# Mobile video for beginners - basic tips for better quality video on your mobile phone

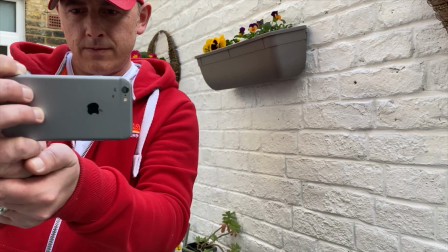0s
Hi, my name is Cassius Rayner and I'm a smartphone filmmaker.
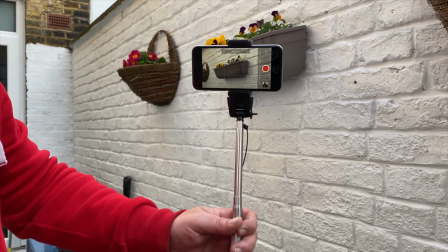5s
I've just created this short video to give beginners some tricks and tips about making their videos better quality.
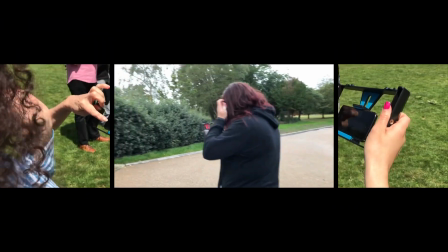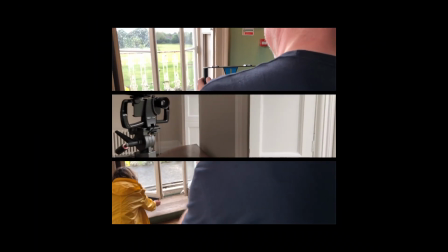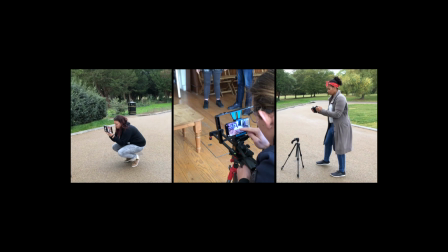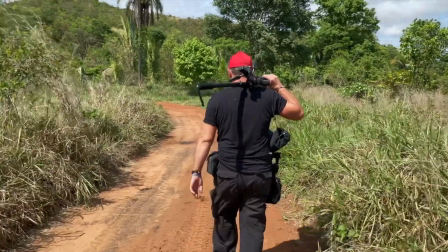29s
So as a smartphone filmmaker, I've been fortunate to work around the world on different projects,
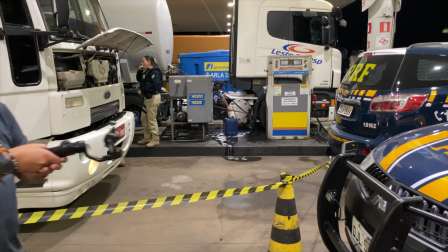35s
including documentaries, music videos, and even branded content. I'm hoping to give a bit of my experience and knowledge to you,
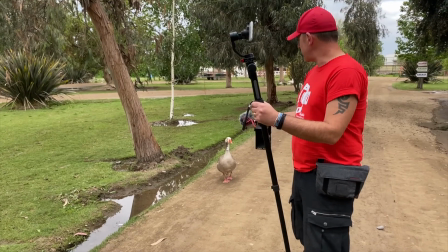45s
just to improve your mobile video recording, particularly in the present climate that we're in with the pandemic around the world.
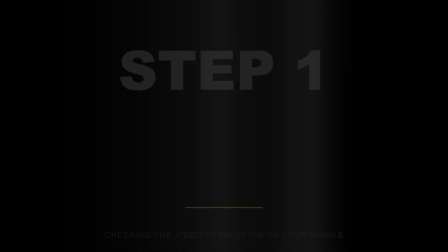52s
I just wanted to give something back. Step 1. Check in the video resolution on your mobile. There's actually many of us who don't do this.
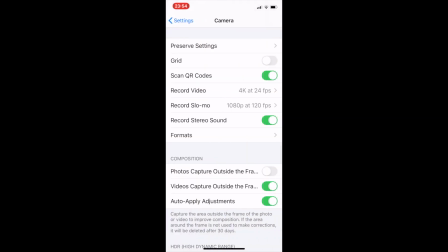62s
So click on settings, go down to your camera app, click on there, and then you'll see record video and the resolution. 4K obviously is the best quality, but keep in mind it takes up a lot of your memory. So if you need to, just click on 1080 as your minimum. So 1080p resolution.
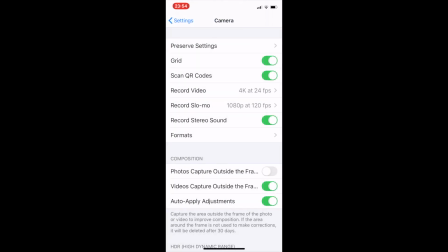81s
Click on the grid and I'll explain more about that a bit later.
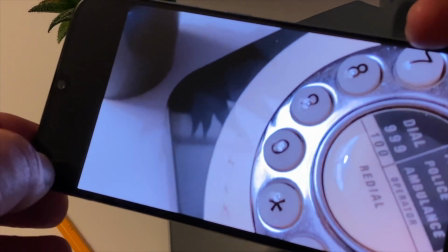86s
On an Android phone, you click on the cogwheel in the camera app.
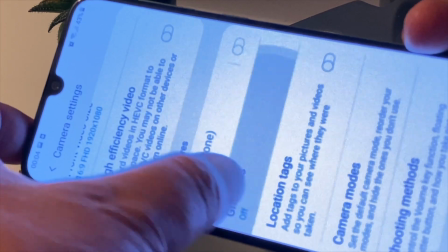90s
You can see your resolution there is set at 1080, and you're going to click on grid lines 3x3,
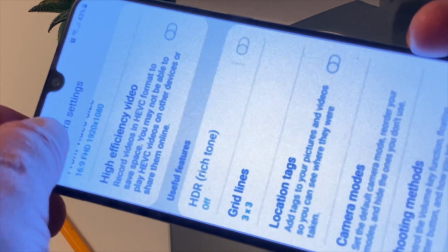96s
and again this will be explained further on in the video.
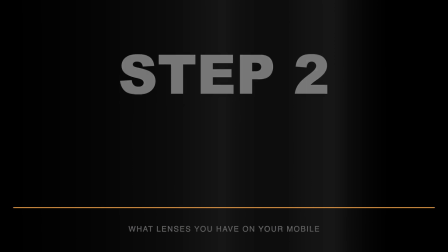103s
Step 2, what lenses you have on your mobile. So a lot of us don't actually check this when we get our new phones.
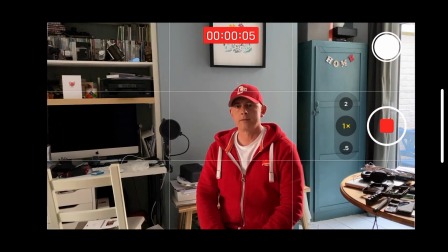110s
So on this iPhone we have 3 lenses, an ultra wide,
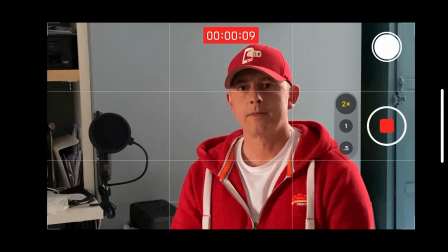115s
a wide, and now you can see the 2x, which is actually a telephoto.
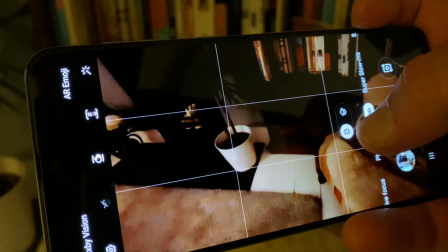119s
Those are separate lenses that it's clicking on. The same with Android phones.
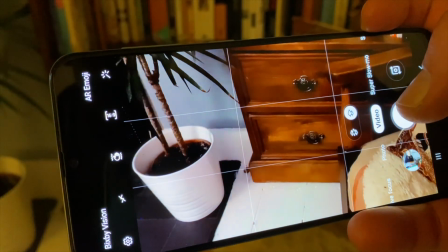125s
There you have a little symbol, looks like little trees, but again it's physically clicking from one lens to the other.
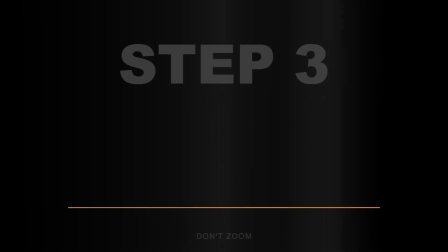132s
Step 3, don't zoom. Why do we not zoom?
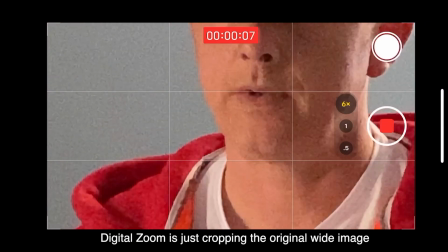138s
Because of this horrible quality. It's terrible, and it's also not real. It's not real on mobile phones, so don't zoom. Step 4, portrait or landscape.
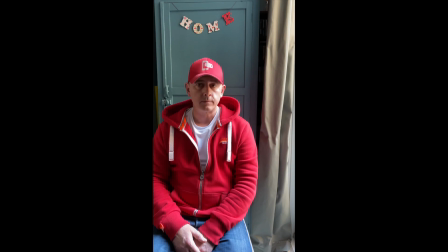152s
So by nature, a lot of us using mobile phones tend to shoot in portrait, and that's okay for Instagram, but it's not okay on Facebook when you get black bars on the left and right side of frame.
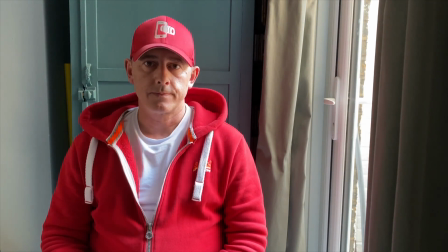163s
So I would always suggest you shoot 16:9, which is the landscape that you're seeing now, the landscape shot, and you get more left and right to the frame as well. Step 5, lens distance to subject.
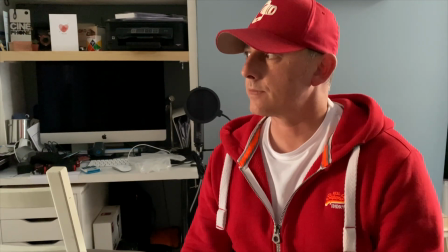176s
So by default, mobile videos will record in the wide angle lens, which is perfectly fine for a shot like this.
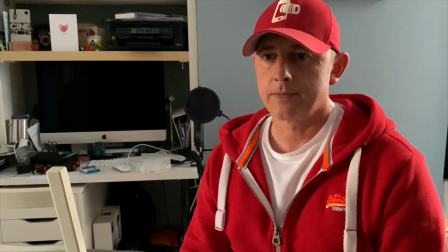184s
Everything looks okay in the framing, but if you actually physically get closer to the subject with the wide angle,
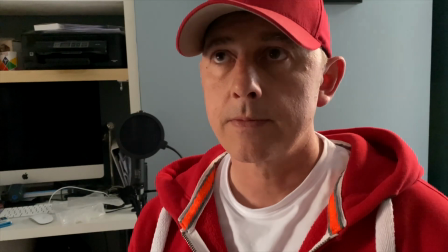190s
you start to get a fisheye effect, and it makes the lines start to curve in the image,
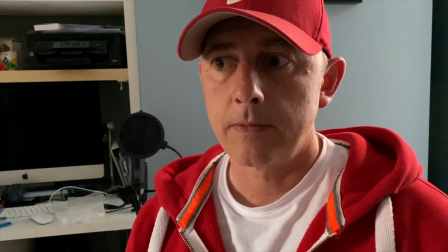195s
and it just looks really strange.
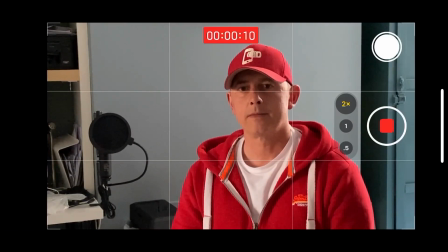196s
So avoid it at all costs, and if need be, use a telephoto lens if you have one on your mobile, if you need to get closer.
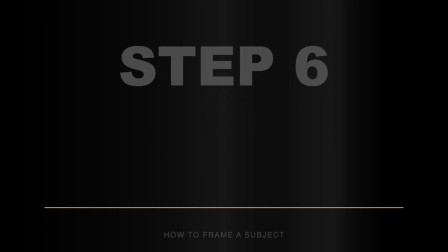205s
Step 6, how to frame the subject. So you don't really want to be sitting at the bottom of the frame.
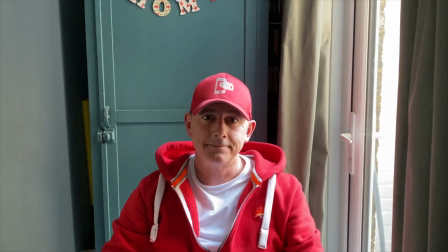213s
It looks like you're falling out, and this is dead space above my head. And you don't really want to be looking down at the person.
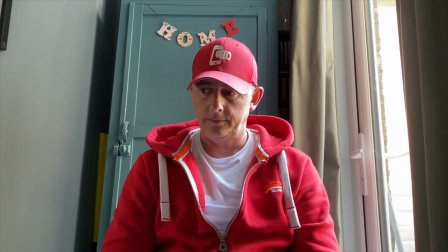222s
Just looks a bit odd. And again, looking up, it just doesn't really do you any favors doing that either.
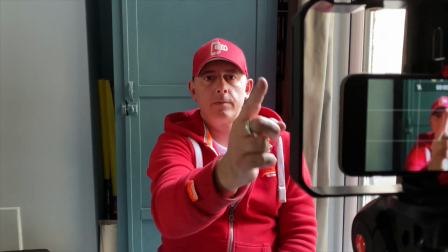229s
So this is eye line.
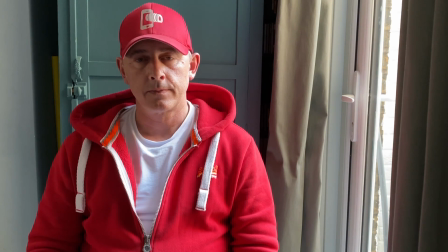231s
You really want your eyes, your face in line with the camera of the mobile video, whether you've got a tripod or if you have to stack it on books.